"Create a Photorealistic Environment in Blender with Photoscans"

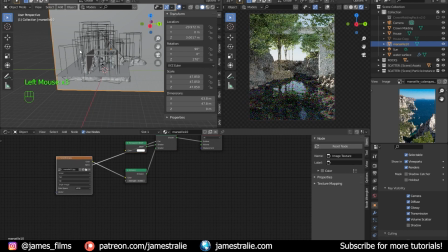But you can really quickly just up the strength in the emission, and that looks a lot better. Just bringing it to a strength of 4 matches it pretty well with the scene. So we've got a better background. We've got the nice composition set up here.
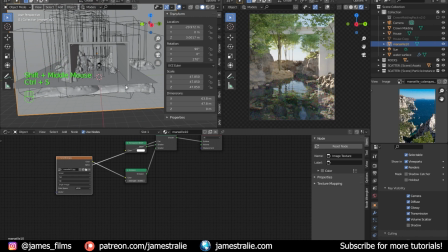So one of the last things I like to do is actually just add in some volumetric lighting to the scene. And I've talked about this in previous videos. I often get asked a lot of questions on how to make really, really good volumetrics for the scene.
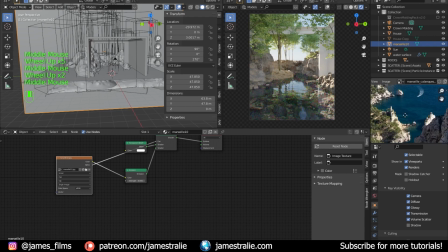And one of the keys to doing it is actually having something like a gobo or trees or something blocking the light path.
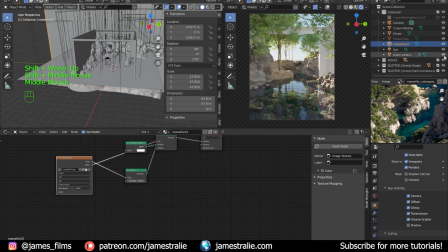So you'll notice I have all these trees on the left side of the frame, which is blocking the light coming in. And that works really well to kind of scatter the light. So it's not just this solid beam of sunlight coming into your scene. You've got a bit of breakup of it as it comes through in the volume. So it scatters super well.
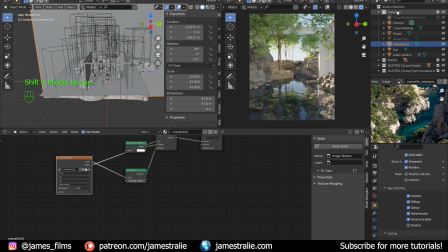You've got these kind of individual particles looking really nice. And we'll just bring in a cube and get this started up here.
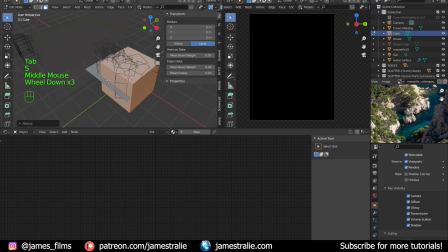I scale this up pretty big to cover the scene, kind of bring it a bit back a bit. You can scale this up quite a lot.
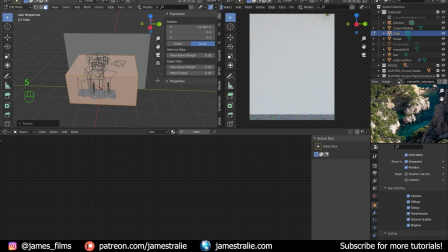I mean, it's just adding some extra volume to the scene. And I also like to just rename things as well, just so I know I'm working with volume. And we'll bring this down to display as a wire in the viewport so you kind of see your scene still where it is. We'll delete the principled BSDF and add in a principled volume instead.
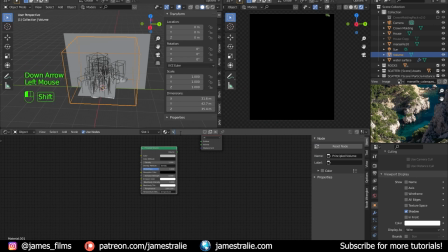Rename this to volume and then connect the volume output to the volume output on the texture node.
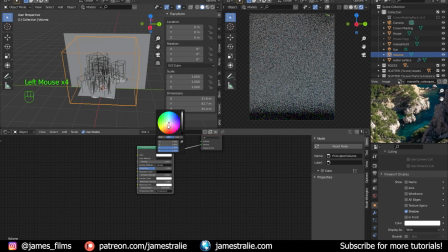I like to bring up the brightness all the way, and then we'll change the saturation to a bit yellowish and just bring down the density.
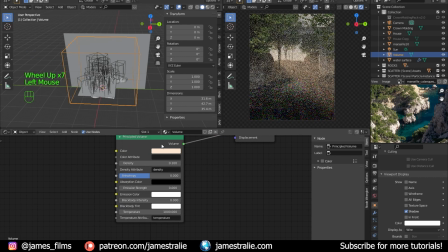I mean, it's way too dense on the default at 1. Even at 0.1, it's still super dense. So, I mean, feel free to bring this number down quite a bit, like 0.02, 0.01, even like 0.001, just for a touch of volume, I think works well.
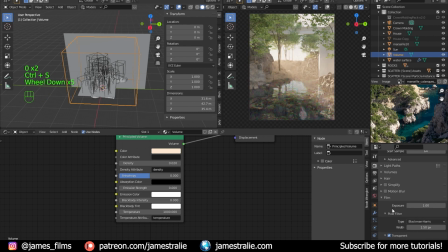You're going to want to crank up your render samples quite a bit if you're adding in volumetrics to your scene, just because otherwise it's going to be really noisy. It's a lot of light bounces when you add in these volume scatters to your scene.
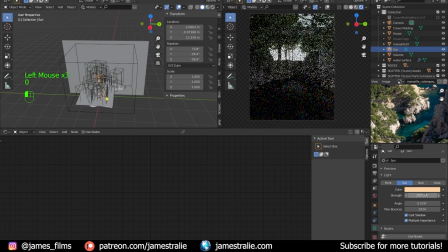And also just really make sure your sun lamp is bright enough. I can't stress this enough. When you're adding in volumes, it's important to have enough light passing through.
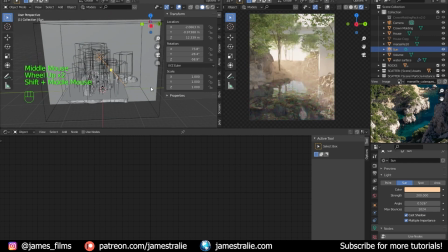Otherwise, your scene's going to get really dark when you add in the volumes, unless that's something you're going for. If you're going for a nice moody scene, by all means, keep that sun lamp darker. But I think this is looking pretty good. I mean, we've got this beautiful beam coming in. You can't really see the full effect of it because I have that optics denoiser set on.
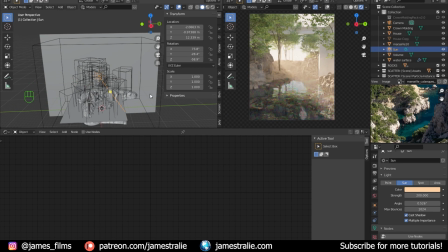So it's kind of blurring out a bit of the scatter. But once I actually render this out and bring it into Photoshop, it's going to look really nice.
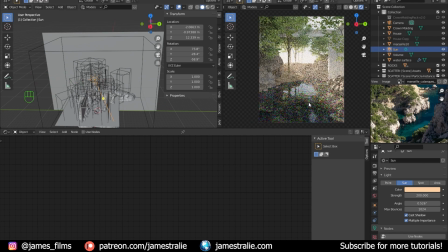So I think this is pretty much it. We can basically call the scene quits at this point and then cook it out in a render and bring it into Photoshop. But this is really quick to do. I mean, just with Quixel, you saw very quickly moving things in here.
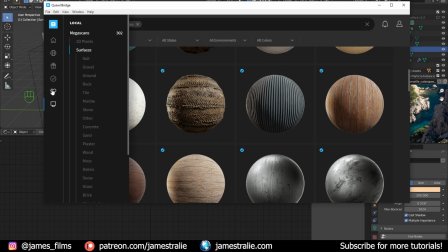Quixel's got a huge amount of resources, all kinds of 3D assets from like cool historical things,
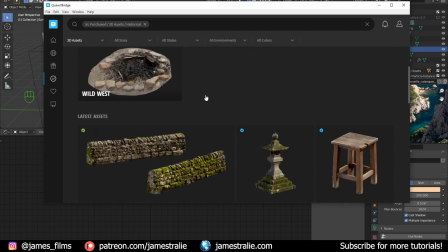you know, little gates and benches and columns and whatnot, even hay bales,
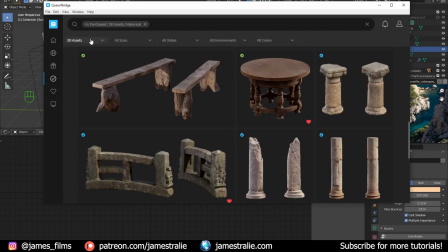to really nice surfaces and plants and stuff that you can really quickly import and bring into your scene.
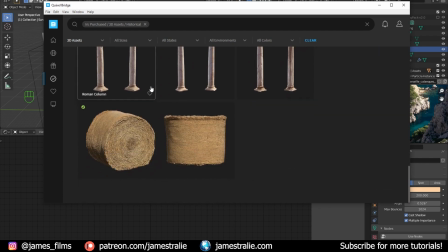I think it's a lot of fun to use, and it's, like I said, it's a lot like kind of like a Lego set.
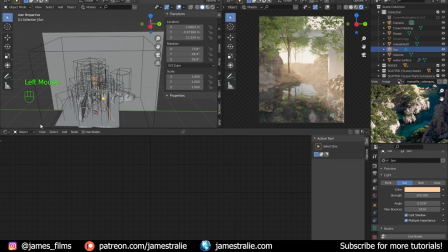You're building something together with a whole bunch of different assets, and it's fun to just kind of place them in the scene and work off that. So yeah, we'll call it there for this scene, and then render out and bring it into Photoshop. And I'll talk a bit about the pretty minimal, honestly, adjustments that I make in Photoshop.
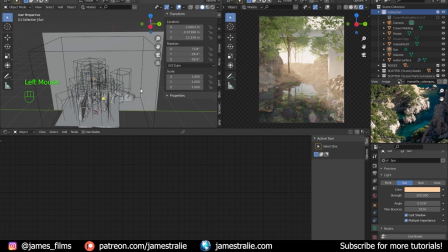I like to have my scenes basically in a finished state in Blender by the time I bring it into Photoshop,
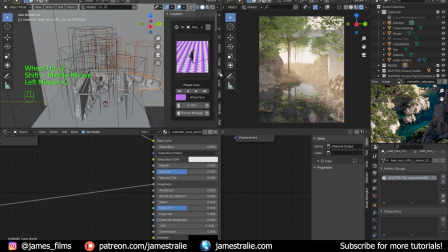so I can just basically adjust the levels a bit in the scene and kind of adjust a bit of the overall, I guess, saturation of the scene. You know, it's important to not have to fix too much stuff in post.
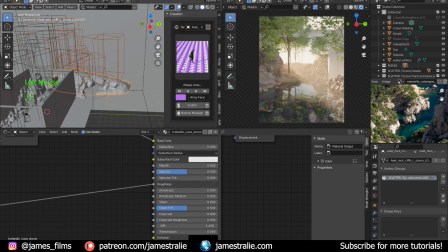I kind of like to have it as completed as possible. And you can see I'm just adding in a bit more particles here for the trees in the background just because I like having that filled out a little
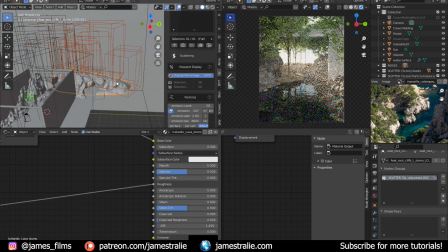bit. Otherwise, it's getting a little bit too washed out back there. So just with a couple more trees, I think that does the trick.
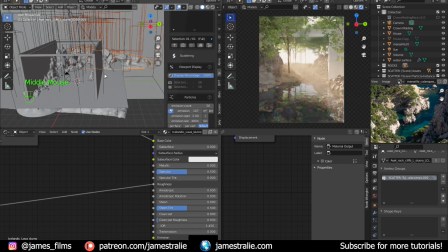So we will fire this render off, and this took about, I guess, like 20 minutes to render or something. I rendered this obviously with a lot of samples, 2,000 samples, just to kill a lot of the noise that I was going to be getting from the volume from both the water and also from the volume itself.
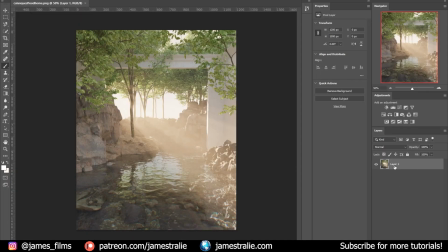And you can see it looks pretty nice, but it's kind of washed out in Blender, or in Photoshop rather.